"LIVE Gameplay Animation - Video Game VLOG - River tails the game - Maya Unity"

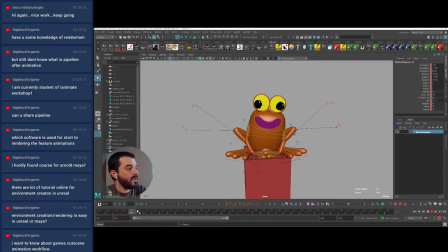1801s
Maybe I can start going to camera right a little bit earlier, so that as we come back down, the circle from this point of view will be a bit more complete.
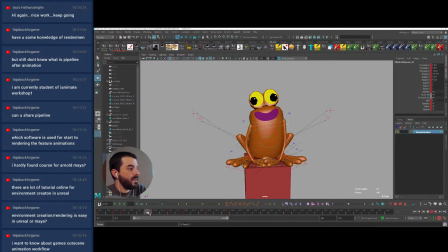1819s
Maybe I can even exaggerate a little bit in here. There you go. I have the feeling that I can maybe translate a little bit more in here.
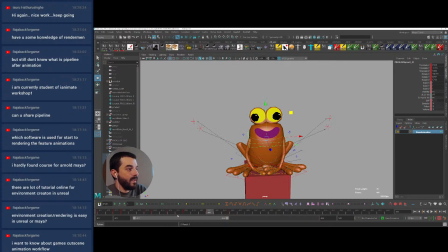1838s
And in here as well. Let's have a look. Yes. So the idea is that this frog is way too heavy for the character to dislodge.
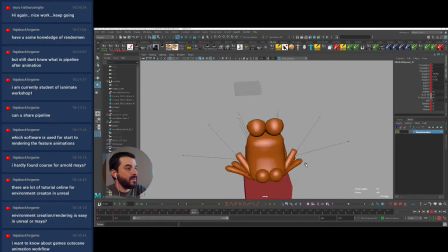1858s
But there will still be a reaction. So it's not impossible to dislodge it. But at this stage, with this action that I am animating, it won't be dislodged. So that's good enough.
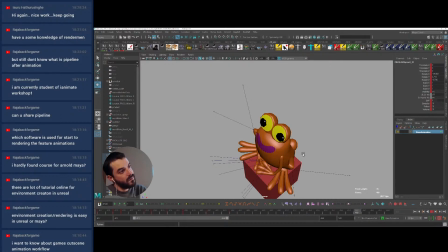Let's animate the knees. We have to rush through this thing because we have other animations to do, and I
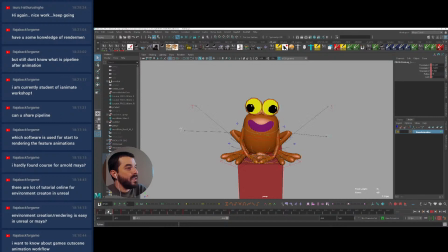1886s
have so many animations to do for this game still, and I can't really spend too much time on a single piece. So as we go down, maybe in here there's a bit too much acceleration on the pull vectors on the way down, so maybe I can delay those,
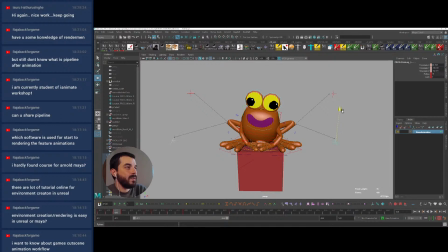1906s
and then as we push up with the cube, I'm going to lower the legs quite a lot. And now in here the locators are coming up way too fast, so I'm going to
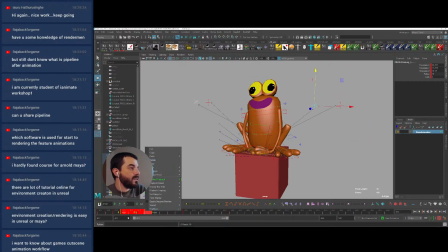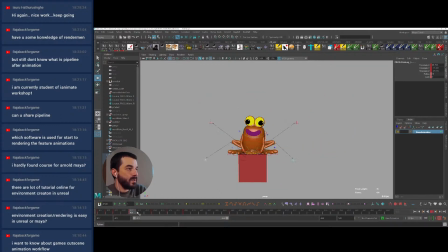1928s
make them wait down for a much longer time, and then they will come back up later. And then as we hit the bottom down there
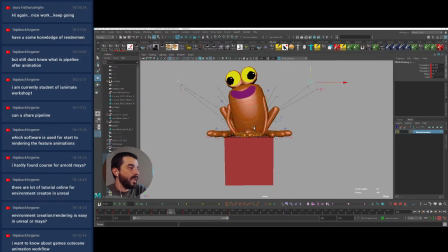1943s
with the cube, I really want the pull vectors to react again to the hit. And since we are favoring the pose on the left hand side of the screen, I also want the pull vector to favor that pose.
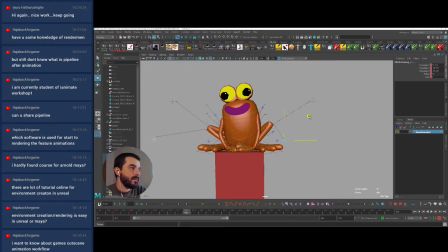And then sort of come back to the right hand side and then center again.
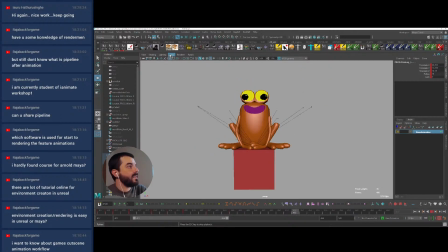1976s
Let's see. There you go. Maybe I don't want to see the joints. By the way, I've started streaming. I want to start streaming a series of interviews to animators who moved to Japan, because I want to move to Japan myself at a certain point.
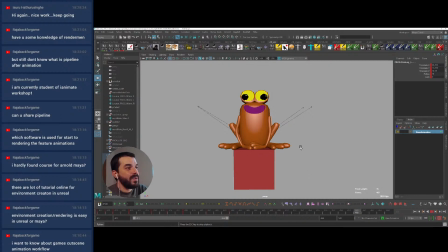1995s
They usually are on Sundays. And if you have any questions to ask these people, well, post them in the comments or in the chat in here so that I can ask them. So let's see what happens in here. So we are pushed down,
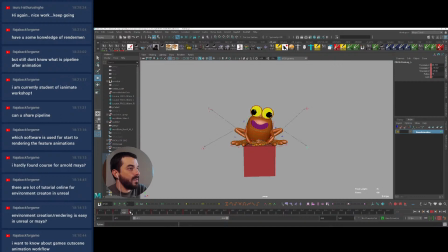2014s
and then I think in here I'm going down too much with the knee without any justification. I think I should be much lower earlier on, and then I should come back up a bit faster,
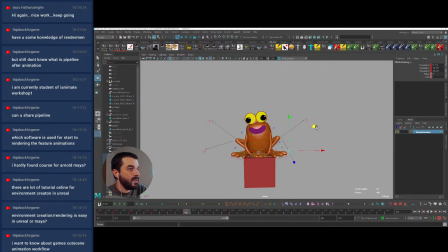2032s
and then I can add a little bit of wiggle on the way down.